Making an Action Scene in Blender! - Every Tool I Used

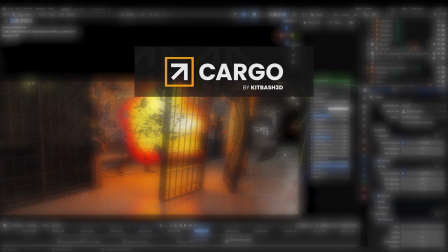24s
so how i created this sequence let's go through the tools first and then we will take a look inside the tools and i will try to explain how i created this
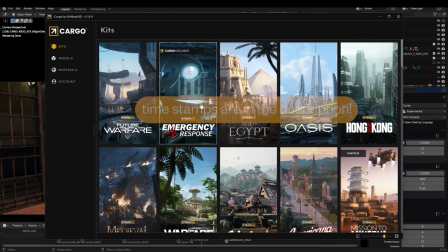32s
sequence step by step so first tool was cargo this is kitbash 3d's new software that holds their entire asset library they have
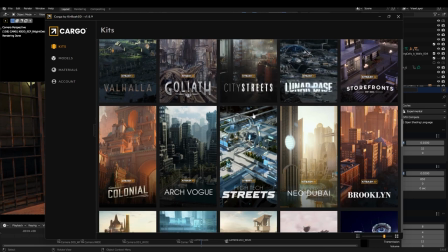39s
all their kits and all of these kits are packed with everything you might need from buildings to small little props if you purchase any
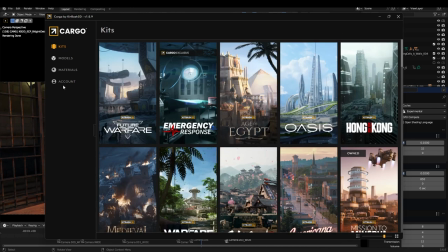47s
kits in the past they're going to be here open to you and also you can buy a subscription that you pay monthly i believe because we have an arrangement
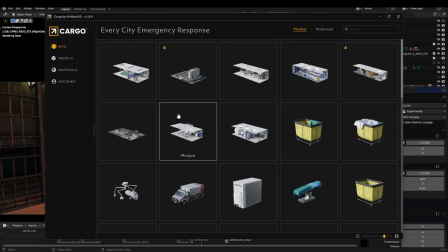55s
they are giving me this for free which is super nice everything a 3d artist can ask for basically
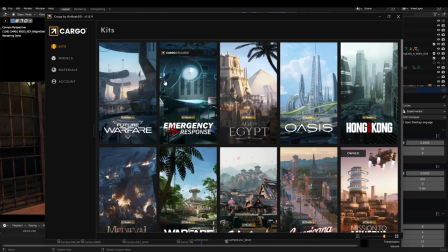61s
and this makes me really happy anyway the new kit is not here yet they sent me the kit in advance so i could create this animation for the release but it's when it's out it's going to say like are the exclusive here and it's going to be like police station or police department or one of those things so once you have the subscription
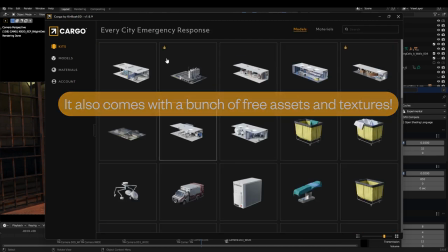76s
or if you own one of these kits you can go through here and then click on the one you want you can choose the
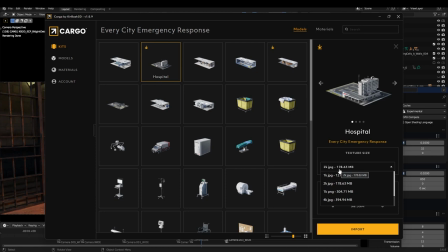83s
resolution of your textures i go with 2k jpeg usually because it holds a lot less space than png and 2k is mostly enough for me i
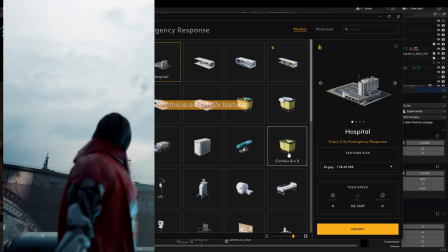92s
barely use any 4k textures i think 2k is sufficient in many cases
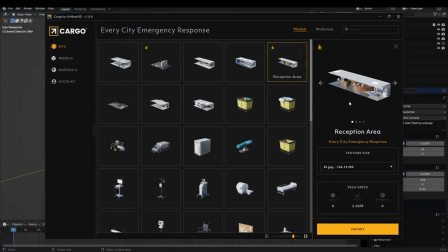96s
so once you choose your set so let's try this reception area it's already downloaded i just click import wait a couple seconds and then it imports it into my blender project file kitbash was usually doing buildings but now they started doing this
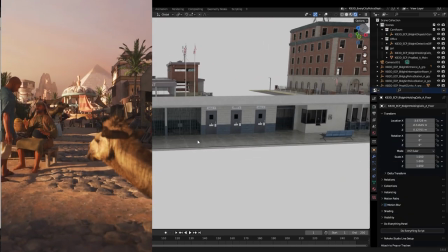110s
interior sets which i really like all of these assets are meticulously crafted and art designed and that contributed a lot into me being able to
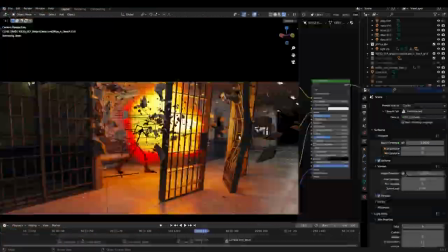119s
create this entire sequence in just five six days the sets i used was this the prison cell you can see
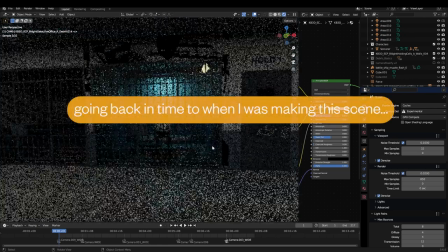125s
the blast and the most important thing here is i believe lighting so in this scene i thought the light was terrible
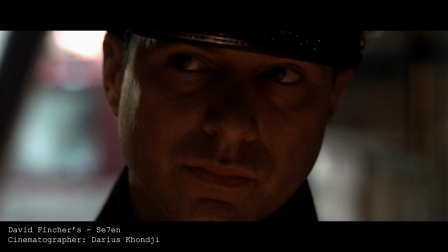134s
it's too flat if you look at a movie with a good cinematography you will see that they never light things flat you
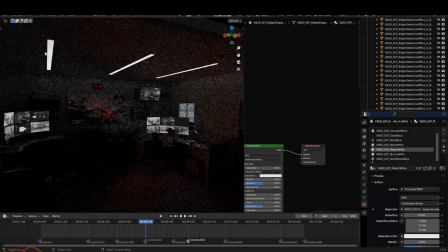143s
know what are the light sources in this room the top lights there right so i put area lights there to light the entire room but it's too flat there is no
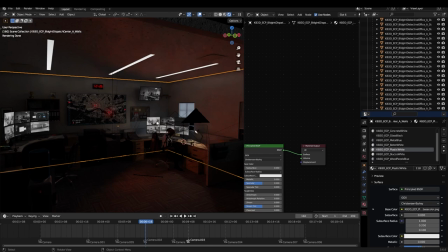151s
interest in it then i looked at what are other things that i can light the room with and there is this red clock there so
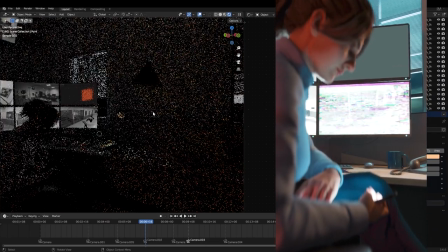158s
i put a red light here and then i put this lamp here from the other room i still haven't relit this room i took that lamp from this
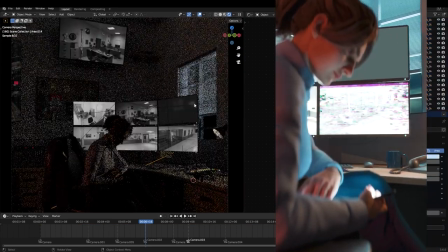165s
desk and then i put a light outside here it's like a fake moonlight they do that often in movies to add some light coming from
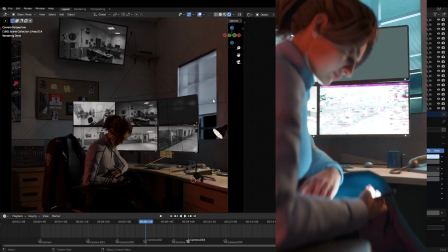173s
the outside and i can even maybe add a picture outside so it is not dark abyss outside and we can see some clouds maybe additionally in this scene
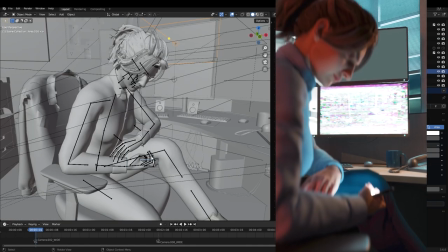181s
i'm using the computer screens as the backlight here and then the key light to light her face is coming from the phone there is an
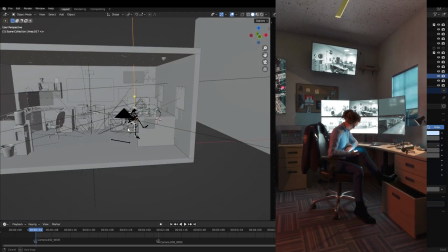189s
area light on top of the phone and i think those are all the likes in the scene if you try to not light your scenes flat you can
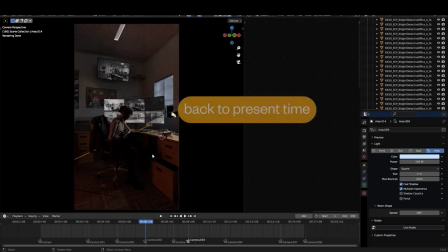197s
take your scenes from this to this one and i think this looks a lot better so good lighting matters a lot other tool i used was
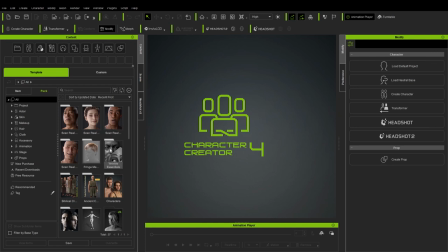204s
character creator so let's go through character creator and try to make a new character so i have a lot of separately purchased packs here this one comes
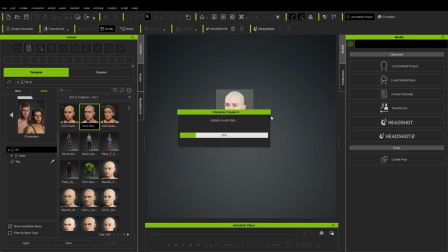212s
with character creator and my main character is this guy there's a free trial for it so you can download and play around with it and i suggest that because it's
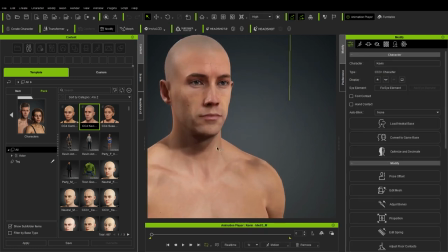219s
super fun to create these characters here's how i created my main character it was this guy so i played around with these settings
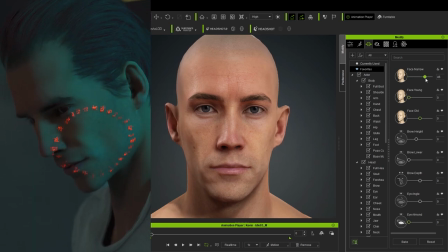227s
like everything i have some favorites here so i we can narrow his face down make it a bit younger make it a bit older i play with
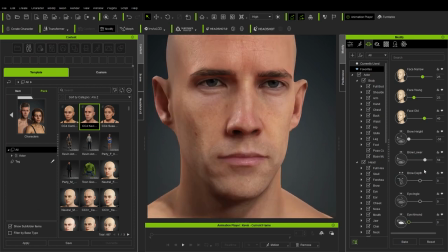235s
these brow lovers so it he looks mad made his cheeks go in a little make him look skinny and what i notice is their chest is
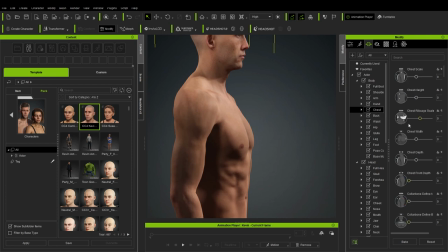243s
usually too much out like this so i would go through the chest and then decrease the chest scale chest height and chest depth this
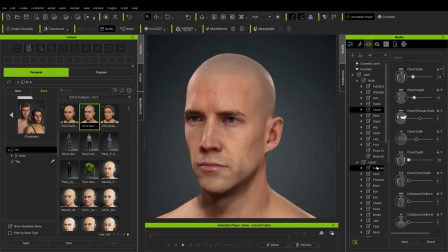252s
makes it more natural anyway after going through like there is a lot of customization you can do like it's crazy how much customization you can do look at this